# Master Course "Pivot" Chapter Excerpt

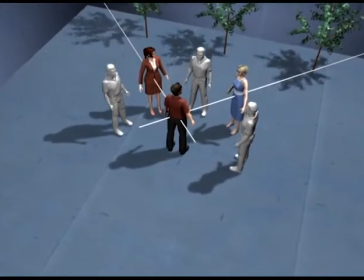4s
Pivoting with track is a move that shares a number of technical similarities with pivoting and editing, which is why it has the same name.
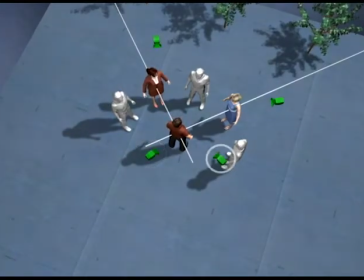11s
In pivoting, we would create overlapping groups by placing cameras that each have a particular character visible in both shots, preferably in the same part of the frame,
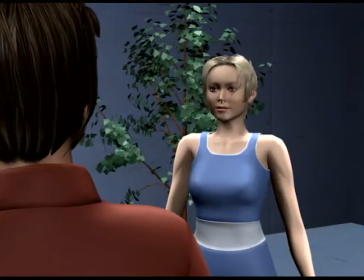21s
which would smooth out the cut and create spatial continuity.
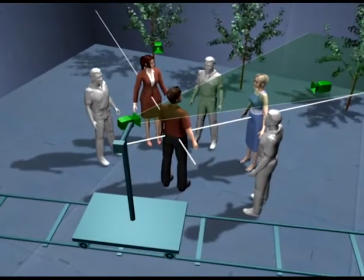26s
Pivoting on track can do the same by replacing those two lock cameras with one on a track, and actually tracking between the two positions.
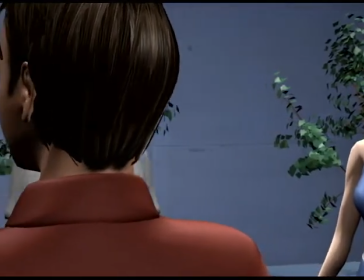36s
The effect is that we keep the man locked in the same part of the frame during the move while the background is being replaced.
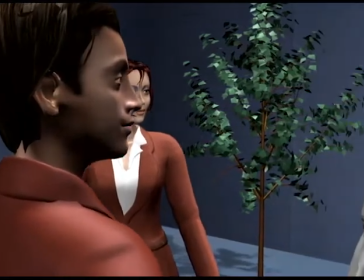44s
But while the end result in this case is the same as with pivot editing, this is where the similarities end, because pivoting with track is such an essential move that it deserves to stand on its own.
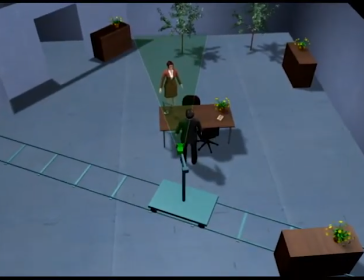54s
The key distinction in pivoting is that we're locking onto something as we move and keep it fixed in the frame.
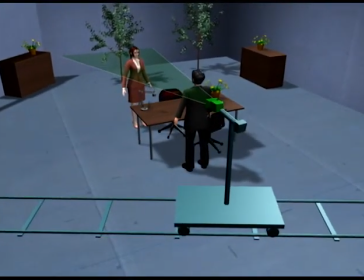60s
This is an effective way to reveal something, which we'll look at in the next chapter.
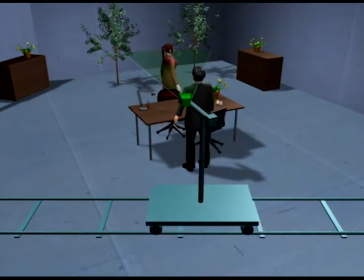65s
But in this chapter, we'll look at using it to follow a second character while pivoting around the first.
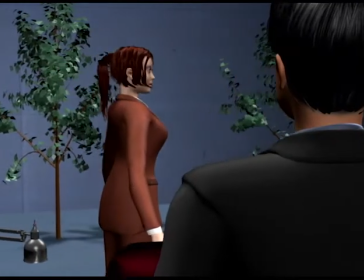72s
As the woman walks, we pivot on the man to keep her in the frame.
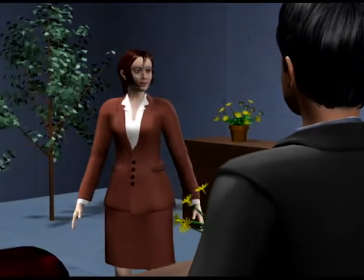77s
We're essentially countering around the man, and the result is that we keep both characters in the frame almost no matter where the woman moves,
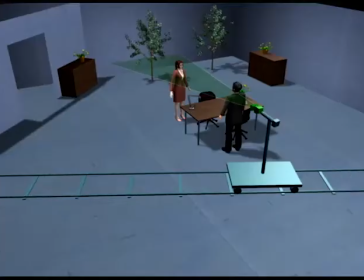84s
as long as the man is stationary. So a pivot is really able to cover an entire scene between two characters,
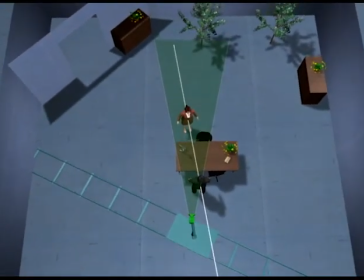91s
and it can be useful to base the whole coverage on one pivoting camera as a backbone, and then add locked reverses to fill in at each stop. So let's create 3 stops for the woman, starting at the door, then in front of the man, then over here, and add 2 locked reverses.
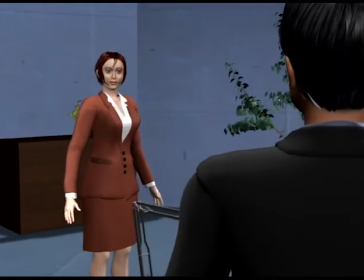109s
As the woman walks from the door into the scene, we then pivot around the man. And as she comes to a stop, we cut to the first lock reverse.
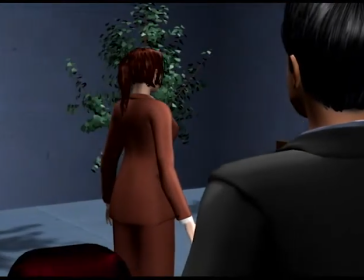120s
Back in the pivot, the woman walks to her second mark, and we keep countering around the man until she arrives, and we cut to the other locked reverse.
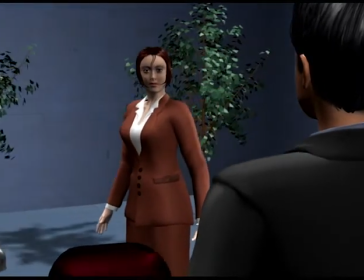131s
As the scene goes on, we've covered almost 180 degrees of movement, the pivot camera works throughout the scene, and the 2 easy locked reverses fill in the coverage.
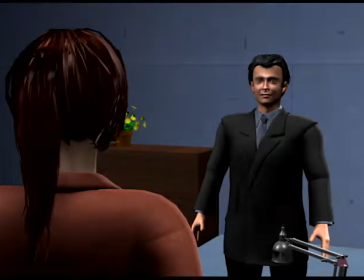140s
So this is one useful move. The range of movement a pivot can cover is actually even wider.
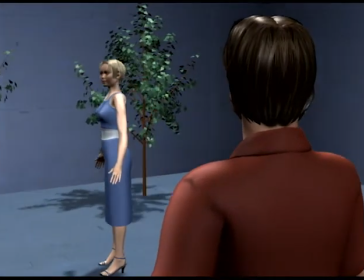148s
Here the woman walks to stand in front of the man, which is the same as we just did.
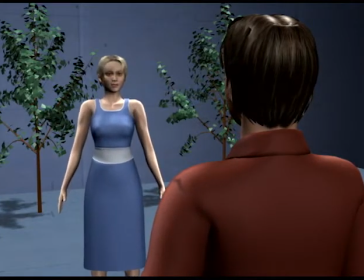154s
As she walks in and out of the depth of the shot, we of course don't need to move. But we do again as she moves over here.
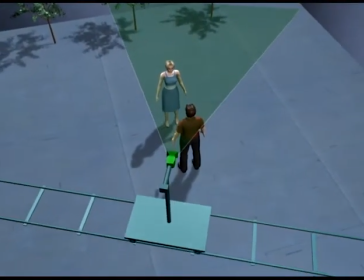166s
So the woman can in fact move around the whole area in the top of the screen, which makes basing an entire scene on a pivot as a backbone very flexible.
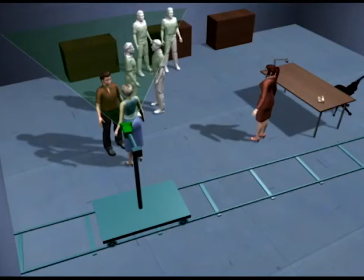175s
But pivots are also great problem solvers on a much smaller scale if we add pivots to tracks that are already laid in order to cover extra character movement.
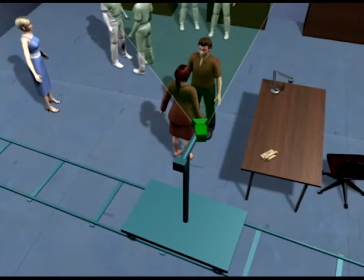183s
Here we track with the man between 2 keyframes. As the man now walks to the table, we reuse the track to cover him with a pivot.
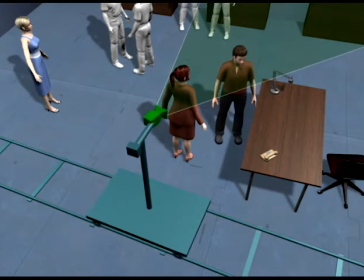192s
And back again.
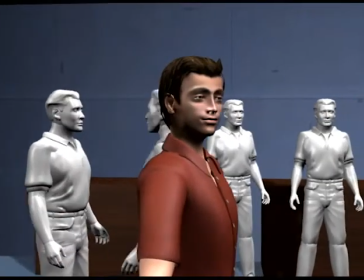198s
This can be done almost as soon as we have a track in the scene and regardless of how it's laid. As we arrive by the red woman, the move would ordinarily have ended here.
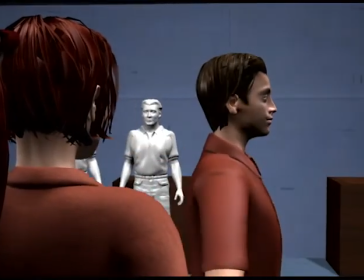207s
But because the man needs to walk to the table, we simply tack on a pivot.
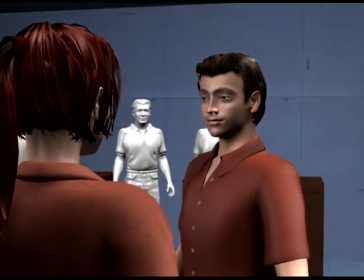213s
This move can be easily added to most tracks and often be put in at the last minute because the track is already there.
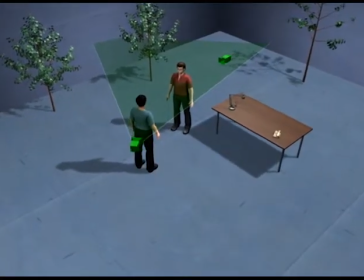220s
An even simpler version of this that does need to be planned is to pivot what would otherwise have been a locked reverse.
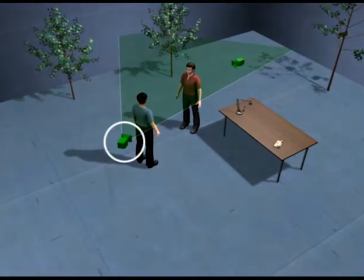226s
Here we'll put this locked reverse on a track and pivot as the red man leaves.
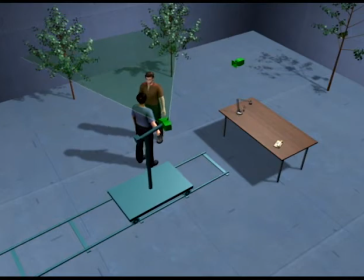233s
He stops on the way out, which the pivot covers easily, and as he leaves we pivot around to the front of the blue man.
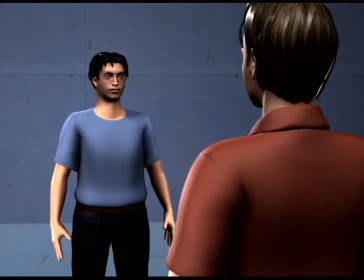243s
Putting the locked reverse on a track is naturally better than doing 2 separate shots because we only have 1 shot to do.
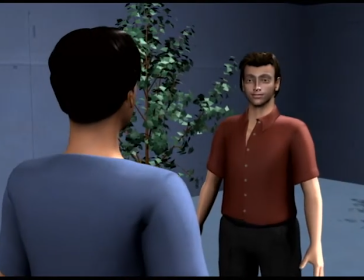250s
So as the camera has now been locked throughout the scene, we pivot with the red man as he leaves, stopping here.
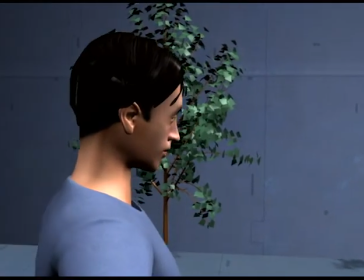258s
When he leaves completely, we use the remaining track to pivot around to the front of the blue man, which creates the same kind of reaction shot feeling that a close push would.
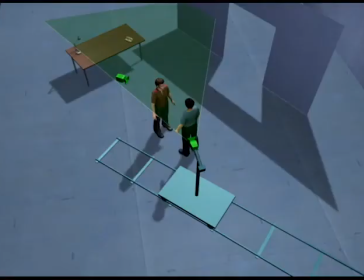268s
If we set this up differently, we could of course capture both a reaction and the other character leaving.
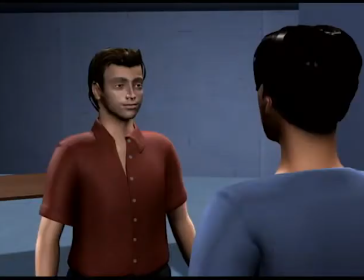274s
Here we're again in half of a reverse pair, although this camera is on a track.
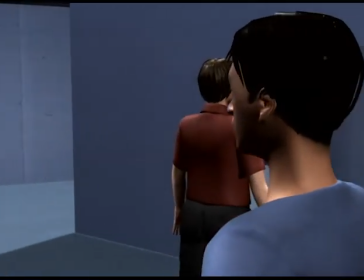279s
As the red man leaves, we pivot around to the front of the blue man, getting both a reaction and covering the red man leaving.
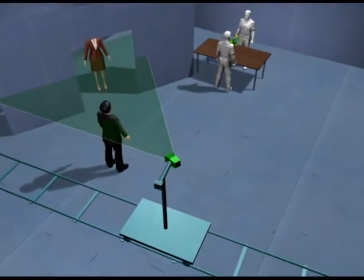288s
Since pivoting is so close to converging and countering, most of the same logic applies.
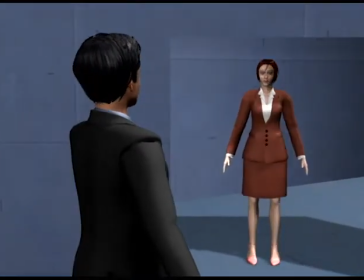294s
Here we want the woman's entry to be more hectic, and as we oppose her movement, we're really doing a converge pivot counter,
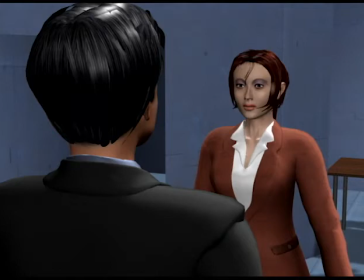300s
and it's hard to tell which one because they're so similar. What makes a move a pivot is simply that we lock onto something and counter around it. But to extend this idea, we can really lock onto anything we want. So let's pivot around the woman instead.
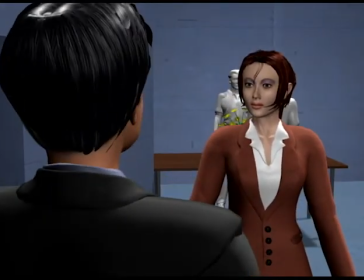315s
As the man walks, she's now the fix. So for these bits of movement, the scene revolves around her.
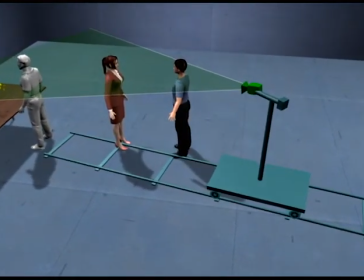325s
A converge also easily turns into a pivot if the track is angled. A straight converge by itself compresses the attention of the scene.
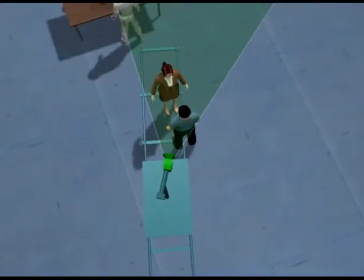337s
But if we angle the track, the move becomes a pivot converge.
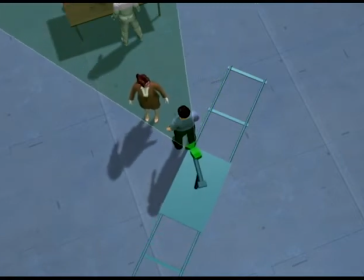342s
As we converge, we're now moving more to the right as the woman moves more to the left, keeping the man fixed in the right side of the frame.
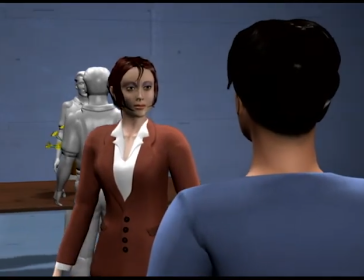350s
Angling the track like this adds even more to the energy of the converge because the passing background creates unrest.
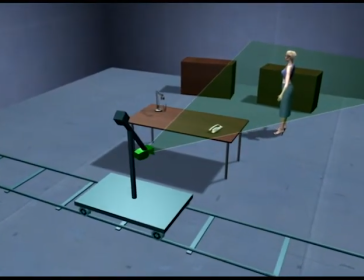358s
Needless to say, we don't have to be pivoting around people. If a character's moving, we can pick a foreground object to pivot around.
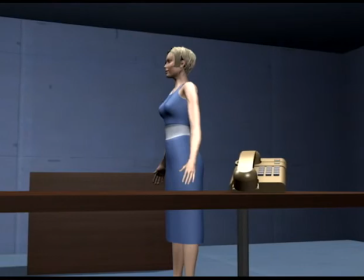367s
Here we've picked an arbitrary foreground object.
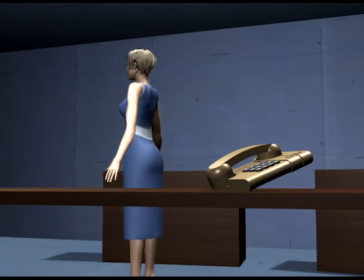371s
We can just leave it at that, but we might as well pick an object that has significance in the scene later on.
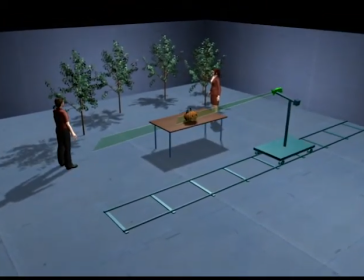378s
In this scene, we're really just countering on the man as he walks to the woman, but by starting on the pumpkin, which is a completely arbitrary object, the first half of the move becomes a pivot.
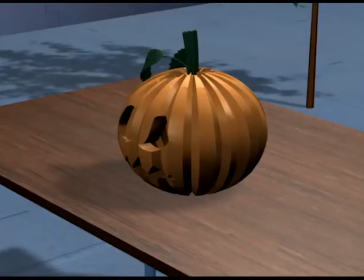391s
Because these moves are so similar, it's extremely easy to go from one to the other.
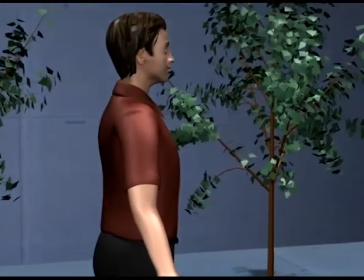396s
Even with the red man not visible yet, it's still a pivot, which then becomes a counter. Combinations like these can be quite elegant.
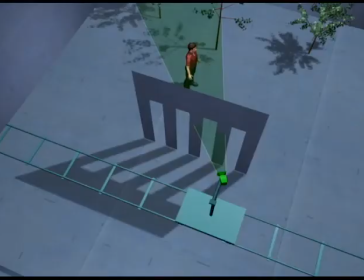407s
Another interesting way to pivot around objects is to pivot around a gap in the foreground.
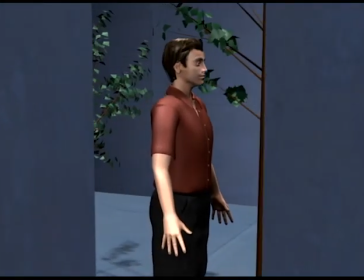413s
Here we counter the man's movement by pivoting around the hole in the wall.
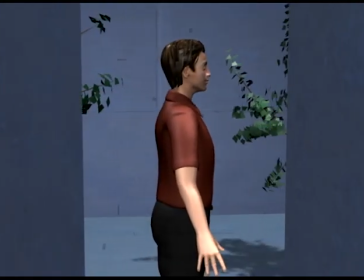418s
If he walks back, we simply pivot in the opposite direction.